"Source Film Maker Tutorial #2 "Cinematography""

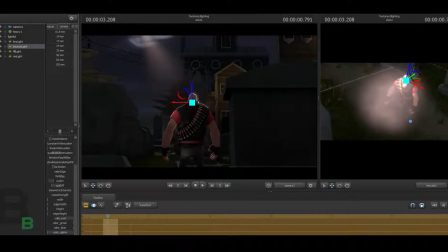8:16 At least it should let you. So we got an ass light over here. Let's see. Make them a little more blue.
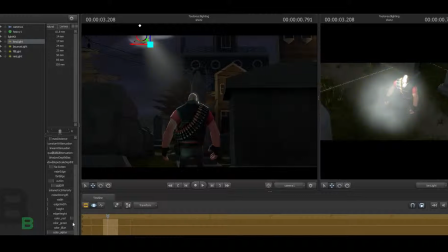8:35 And yes, again, you are seeing that correctly. In Source Filmmaker, the lighting is awkward. Oh wait, you can change it. What the hell? That's weird. I tried doing it earlier and it didn't let me change the color. But there you go.
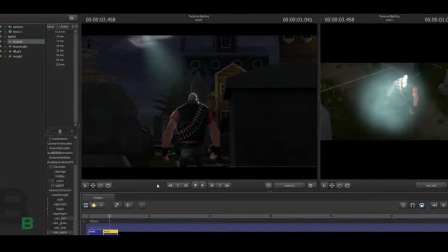8:52 There's the two. Obviously, the Source Filmmaker one is 10 times better than mine. But again, I still like doing it by hand. And I mean, this is kind of awkward because you want the attention on the other side.
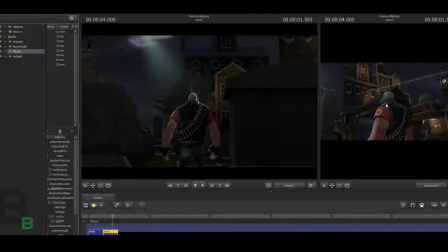9:08 Which one is that one? It's the ass light. It's the fill light, the rim light.
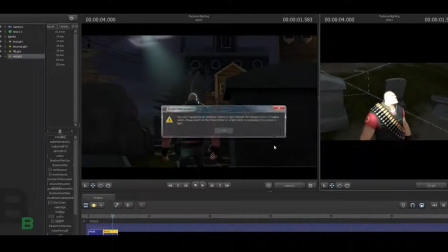9:13 There you go.
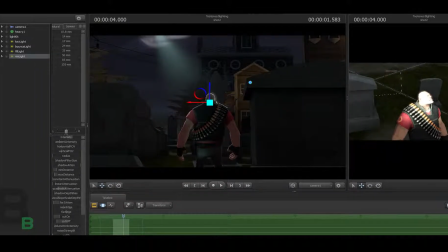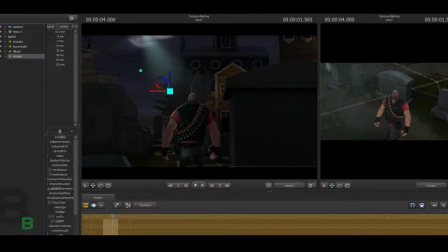There you go. There's your two different ones. There's mine, and then there's the built-in Source Filmmaker one. And again, I still don't like it.
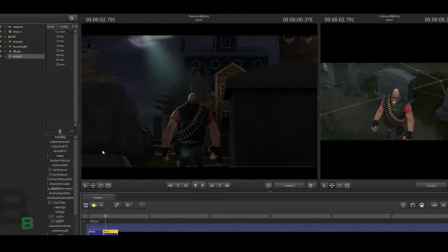9:37 You can finagle with these and maybe make it look better, but I still don't like it because it still looks extremely artificial. Like it looks like you're purposely lighting that area, and at least it feels like a spotlight kind of thing. And you can delete this one and make it seem better, but I still like mine.
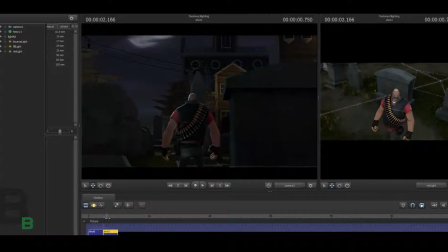10:01 Again, lighting is extremely relative, and I'll go ahead and show you by the power of editing. Another project where I did it, where I set up lighting, like, and it just freaked me out because I was like, wow, this is kind of impressive.
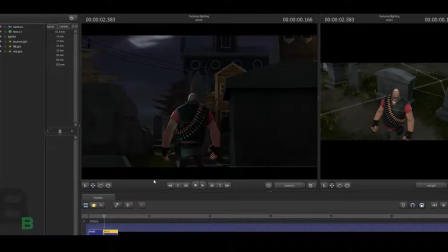10:19 But it really shows you the difference between no lighting and customizing lighting yourself. So by the power of editing, we just love editing.
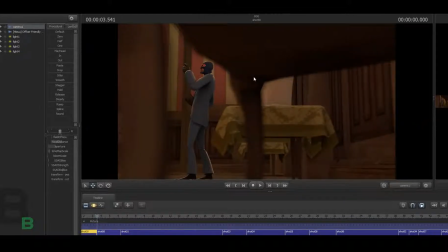10:31 All right, I got my project here, and I'll go ahead and show you what I meant by lighting and no lighting. The difference, what huge difference they could actually make when it comes to a scene.
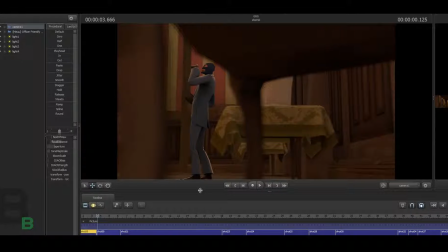10:49 This is from my manner video. I don't know how many you guys saw that. I think there's like 100 views on that. But this is on one of the shots that I have, which snipers just kind of, or excuse me, spy.
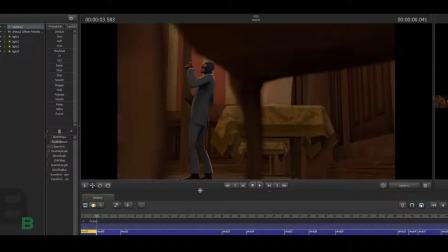11:07 How long have I been playing TF2 and I can't tell the difference? We got the spy here, and it's just like a shot that's going under like a table and look kind of cool and artistic and whatnot. But this is not how the original shot looked like. This is without lighting.
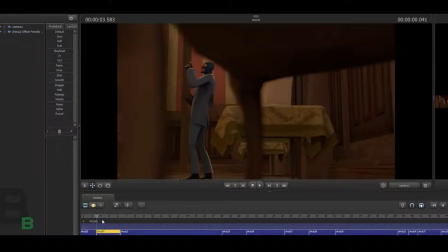11:25 Here, I'll click on it to prove it to you. See, no lighting. I took it all off, and this is what it looks like with lighting. Now, if you can't tell the difference, you shouldn't be watching my YouTube channel. No, I'm just kidding. It's very subtle,
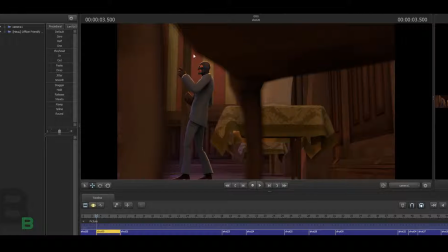11:46 but I mean, obviously, if you don't, without noticing like the blue and the orange lighting, it's very different. But I know some people can't tell the difference at all, which is why they're like have weird videos that have terrible lighting. But what I did was just
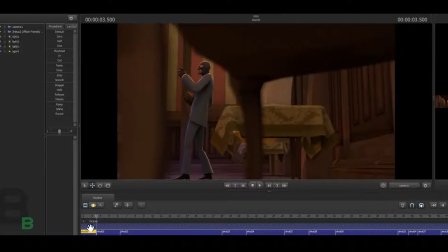12:06 pretty much what I did in the earlier part of the tutorial, except I had more lights. I had like this looks like I had one more extra light. But again, it's all relative. The backlight really does it all. Does most of the work, making it look more 3D.